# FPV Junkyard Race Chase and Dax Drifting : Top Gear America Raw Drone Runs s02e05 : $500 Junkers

This particular episode of Top Gear ended up being the most fun I've ever had because of things like this.
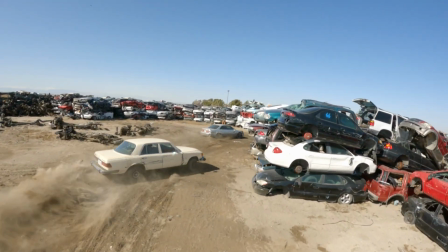And stuff like this. And also I finally got to do this. So this one's going to be really fun because not only did I get to do some FPV drifting, but I also get to chase the guys around this junkyard course, which was just maybe the most fun ever. There's tons of wind, there's tons of crazy obstacles to crash into, lots of danger, lots of high adventure on this one for a drone operator. And as you'll see in both of these situations, because we need as much coverage as possible, I launched the Inspire 2 and I get those gimbal shots, and then I launch the FPV, and I basically get both of those going at the same time. So I end up getting, well, tell you what, just watch and you'll see.
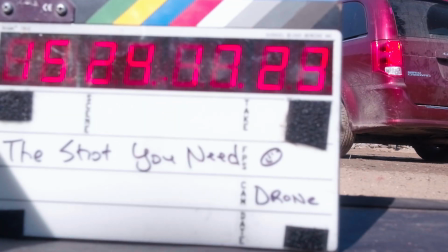So yeah, here's the slating of the Inspire 2. Getting ready to go.
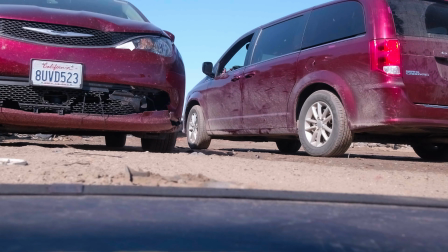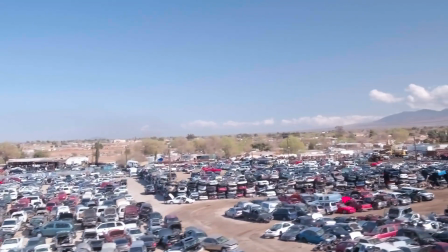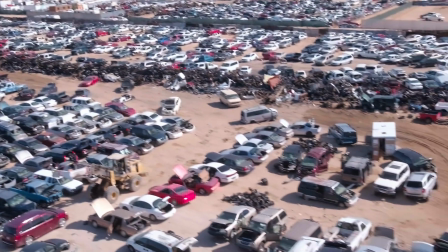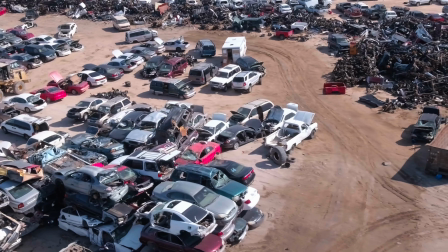The producers and director who are seeing everything on screens and also communicating with the guys.
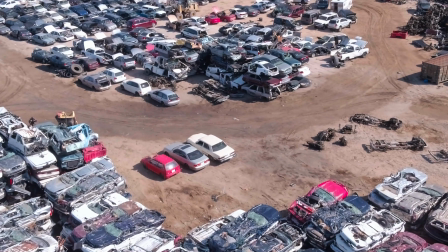So that's a good spot for me because I could hear what was going on, get oriented on the course.
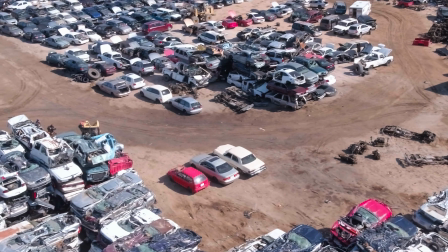So this shot gets used.
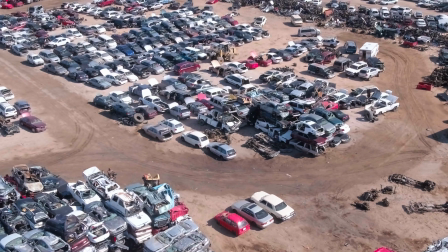This is lining up on the start line, and then they're gonna go here in a minute, and I'll blast forward to where they go because it probably took a minute or two here.
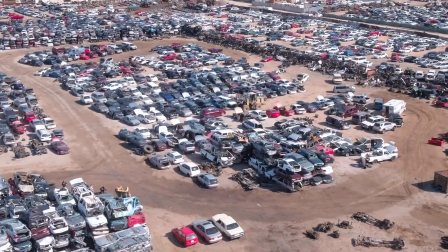All right, here we go.
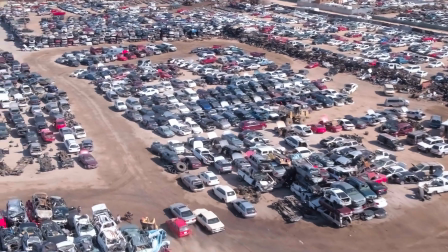The guys are going to start moving, and now I'm just basically trying to get some good coverage of whatever they're doing here.
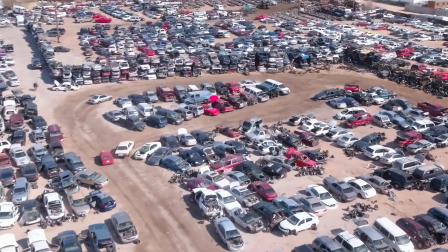So I'm going to kind of sweep around. I had to be pretty high up to kind of get a good view on everything, which leaves you kind of looking down.
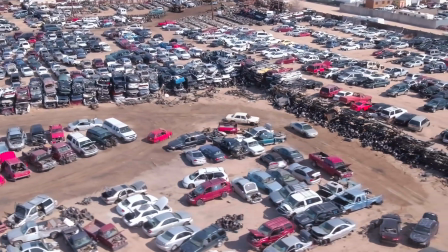In this kind of shot, you really don't need horizon, right? A lot of the time when you're shooting down on stuff, you do want some horizon,
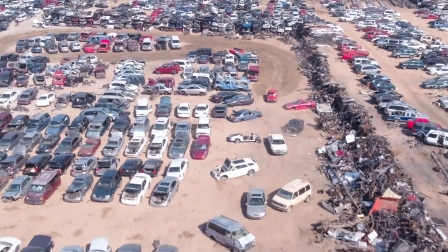but this was really more about just getting the action with a little bit of perspective on the track.
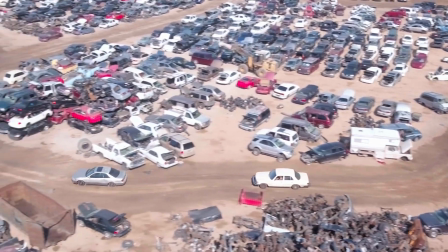And a lot of the time I will smooth out my yaw to get the smoothest possible move,
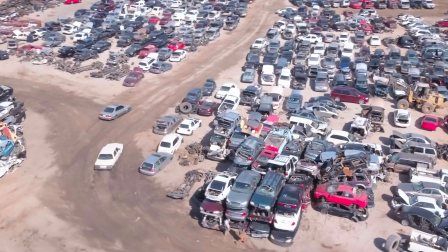but on a show like Top Gear, they really kind of like those whipping around sort of shots.
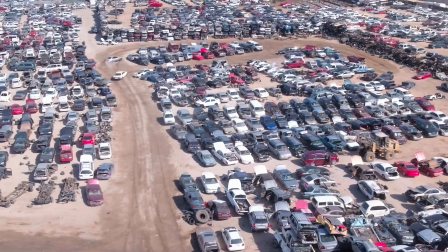You'll notice in episodes that a lot of the time, the kind of jerky motion is what the editors gravitate towards.
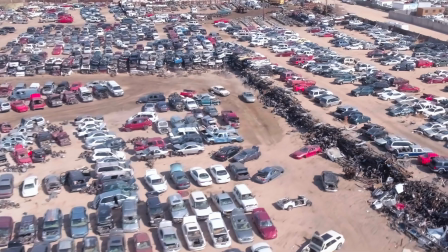Here's some good action. Dax catching up, actually Jethro is catching up.
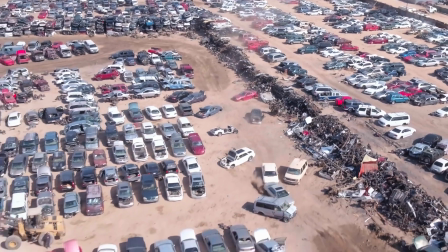Dax is in the lead. And so yeah, I just basically covered this for a bit,
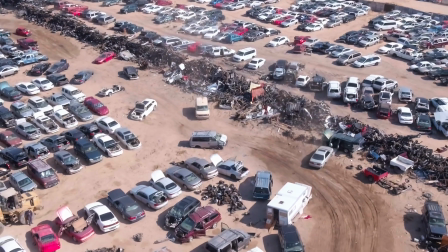and what I was really trying to do was cover, get enough of these good shots in the bag with the Inspire so that I could launch the FPV,
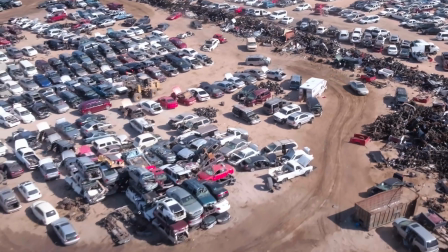because believe me, I was chomping at the bit to shoot FPV on this race.
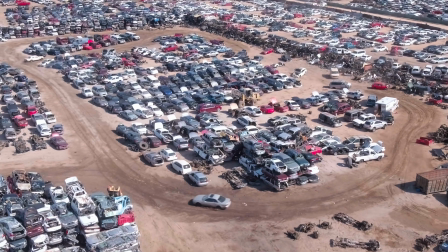So now I'm pulling back to what looks like a good lock-off shot,
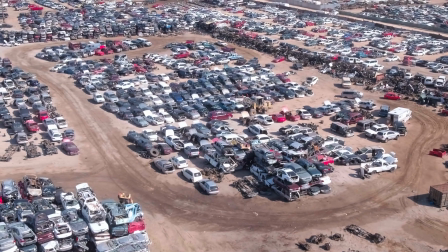because this is what I'll do a lot of the time. I'll lock off as much as possible, hope that the Inspire will basically hold this shot framed up.
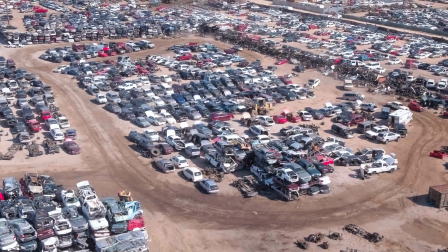So that's my shot right now, and I'm scrambling for the FPV, which I would have already prepped and gotten ready.
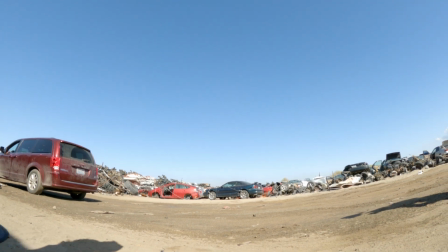It's got to be somewhere where I can get signal.
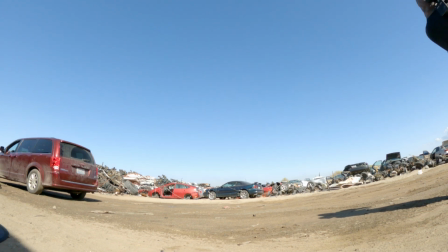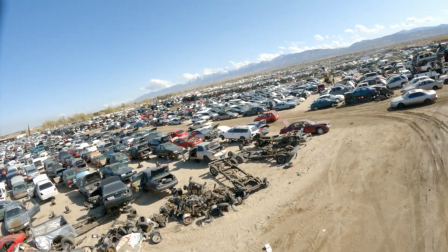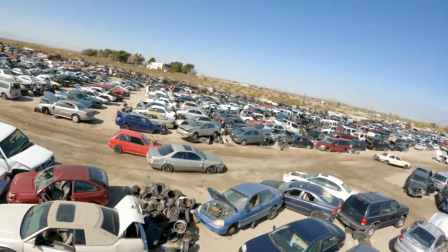Yeah, and this is going to be the BangGod. Of course, that's always my fast chaser.
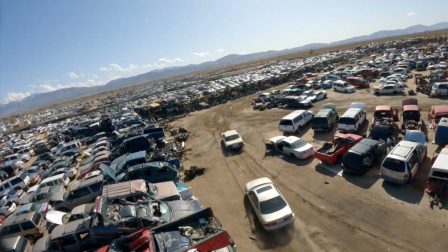Put that audio down for you.